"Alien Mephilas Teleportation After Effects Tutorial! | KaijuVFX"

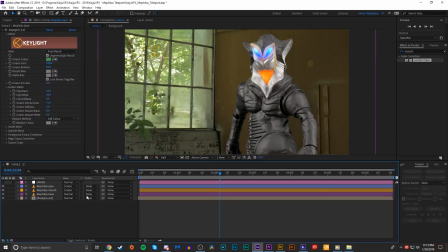(0:06)
Welcome back to KaijuVFX, where today we are going to create the alien Mephilas teleportation effect, as seen in episode 5 of Zone Fighter Season 2, requested by Patreon supporter Jaws Infinity. Now, since this is a pretty basic level tutorial, we're going to go ahead and fly into this effect.
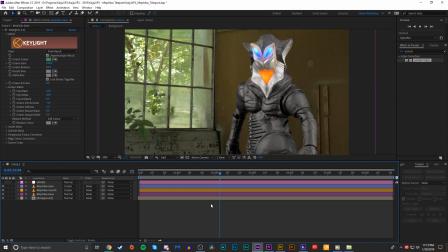(0:25)
First off, I want to take this opportunity to share some tips on blending your green screen stop motion figure elements into a live action environment.
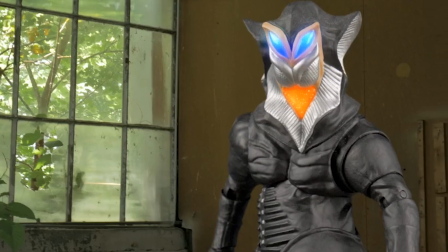(0:33)
Mephilas here looks nice, but the white balance on the camera he was shot on varies from the scene itself.
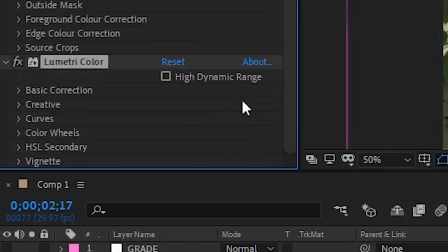(0:38)
So by adding a lumetri color effect and playing with the white balance color temperature and tint,
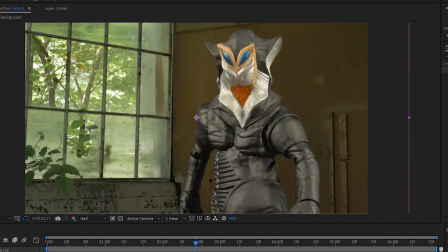(0:43)
we can make him match the color temperature shot on location a bit better.
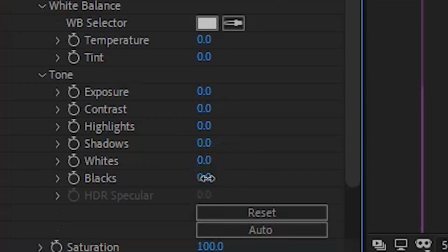(0:48)
And messing with the highlight and shadow settings to match the levels that were shot on location in the camera helps a great deal as well.
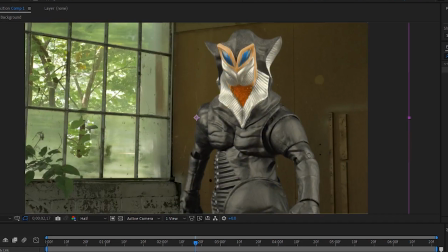(0:55)
It's the subtle effects that really help, like adding a key light effect and playing with the edge color correction,
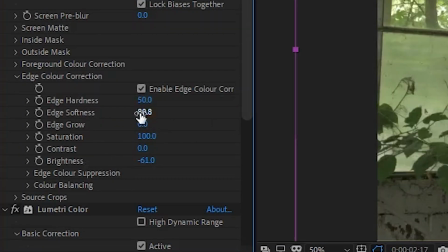(1:01)
which also helps blend him in a bit with the shadows of the abandoned building.
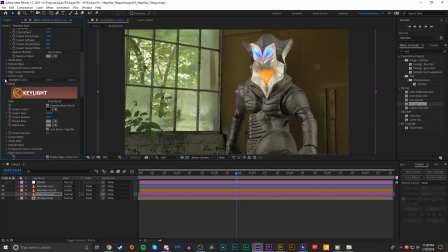(1:05)
In addition, for this particular scene, we added a drop shadow effect to the Mephilas base. We played with the distance and softness and opacity, and all of that helped give him a more subtle physical presence in the environment as he casts a shadow on the wall behind him.
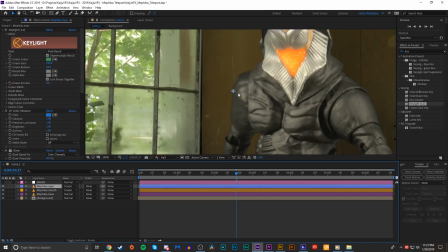(1:19)
Now that Mephilas is looking much more at home in this scene, let's get to the teleport.
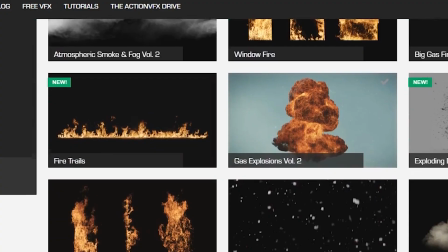(1:24)
So for the purpose of this effect, we will be utilizing some free elements from my favorite stock footage provider and our affiliate, ACTIONVFX.
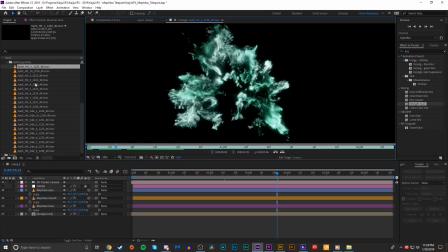(1:33)
Download the free spell hits pack from the link in the description and follow along.
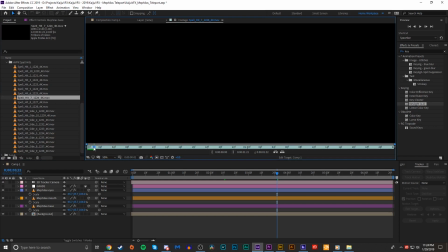(1:37)
To start, I simply cut off the Mephilas layers when I want him to teleport, and I just simply added in some spell hits to the main areas of his body,
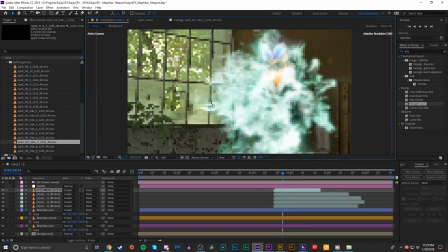(1:45)
making sure that his entire being was covered by the effect so that it appears as if his body is being dispersed into a
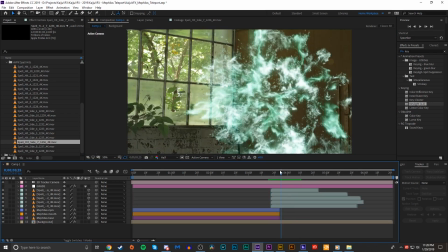(1:51)
set of particles. Using a combination of front-facing and side-facing effects, we had particles coming out of every possible place on Mephilas.
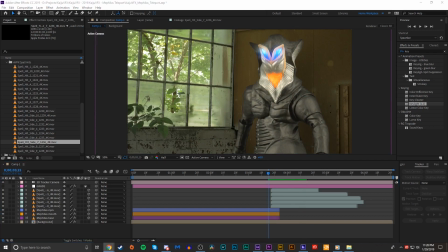(2:00)
Then I wanted to have a sort of glow form around Mephilas as he charges up his teleportation.
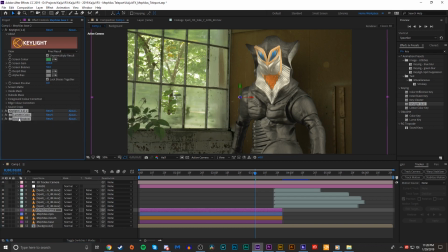(2:06)
I duplicated the base layer, deleted any other effects that were added in, and changed the blend mode to add.
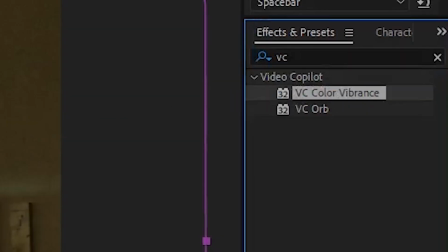(2:12)
I added a VC color vibrance effect and changed the color to blue,
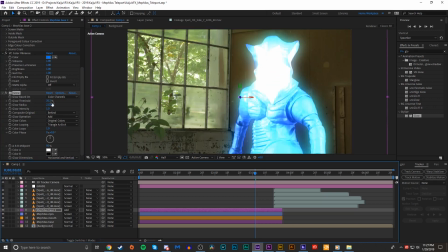(2:17)
threw some glow effects on top of that, playing with the radius and threshold, and then a radial fast blur.
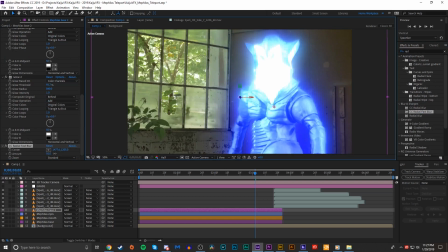(2:22)
Now this is totally open to experimentation, and I fully encourage you to play around with this, on how much or little glow and blur that you want.
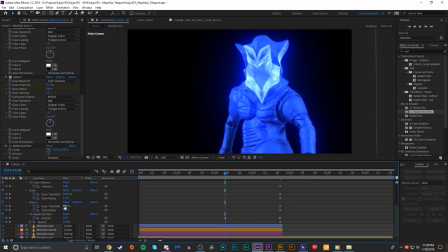(2:30)
I then animated the opacity of this layer, as well as keyframes for the glow thresholds and radiuses,
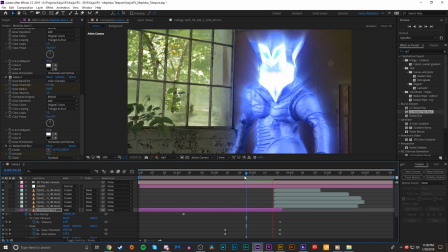(2:36)
and the radial blur amount, as the teleportation built up, eventually building into a blinding flash as Mephilas disappears.
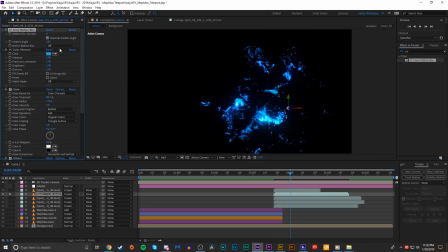(2:44)
I then applied the same color vibrance and glow effects to the spell hits to give them the same blue alien energy to them.
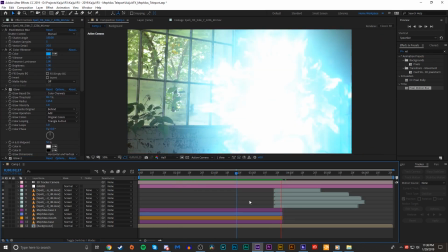(2:51)
I also threw on a Gaussian blur to make them look a little less sharp and blend into the camera's quality better.
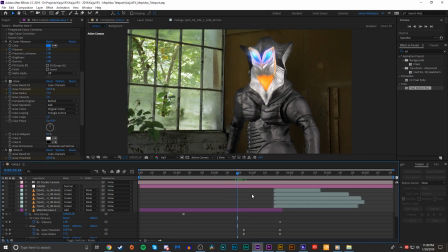(2:58)
Now at this point the effect looks good, but the actual environment isn't being at all affected by the teleportation.
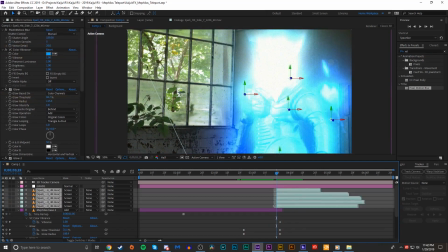(3:04)
Now since we didn't have any lights on set to light up the environment as he teleports,
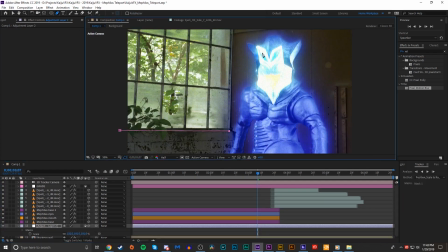(3:09)
I instead opted to go digitally and create an adjustment layer that I masked around the area that would be lit up by the glow and feathered it out a good deal.
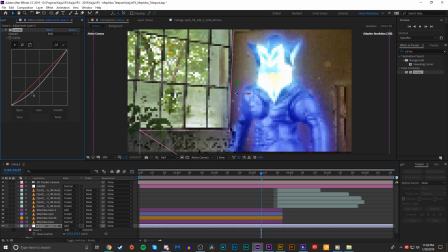(3:18)
Here I used a curves adjustment to bring down the darkness of the shadows and brighten the highlights, and colored it blue so that it looks like it's being affected by the glow.
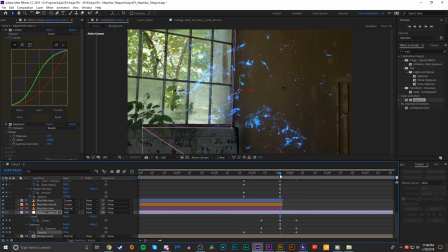(3:27)
Animating the opacity on this adjustment layer completed that part of the effect. And that's it!
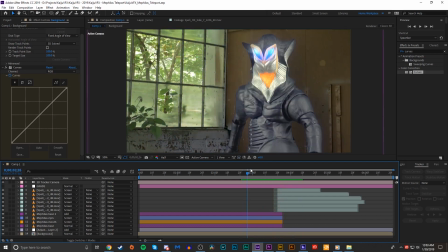(3:33)
Just some simple steps that we've used in previous tutorials, plus some free effects that you can use for a variety of purposes, and some other miscellaneous tips.
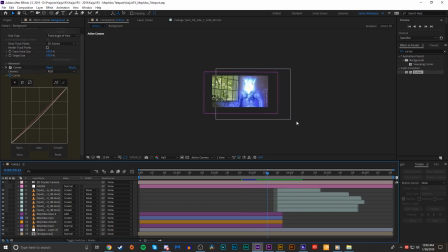(3:41)
If you want to go a few steps further like I did,
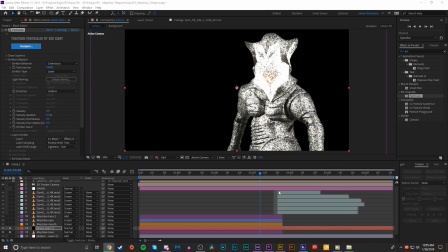(3:44)
you can use paid third-party plugins like Trapcode Particular to add a withering set of particles that emit from the Mephilas layer,
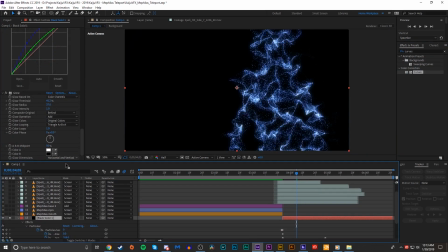(3:51)
or use optical flares to add a cool realistic lens flare as he flashes away.
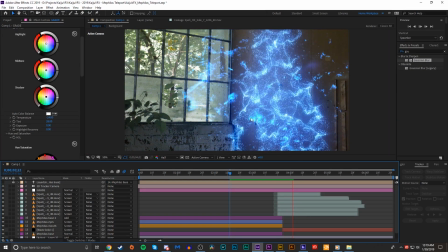(3:56)
But without those, you can still do this effect 100% for free, and it looks pretty nice.
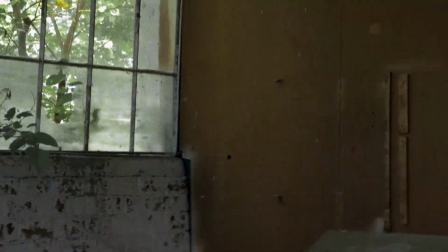(4:01)
This general effect has tons of cool applications.
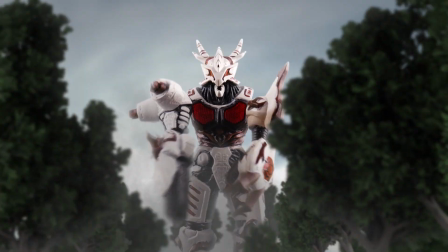(4:04)
The spell hit elements are especially diverse, from making energy waves to making beams dissipate,
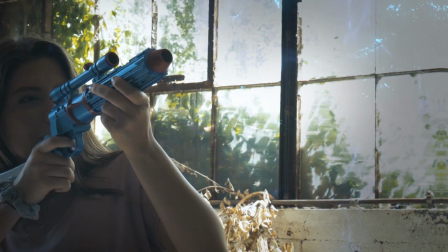(4:10)
creating some cool sci-fi weapons, etc.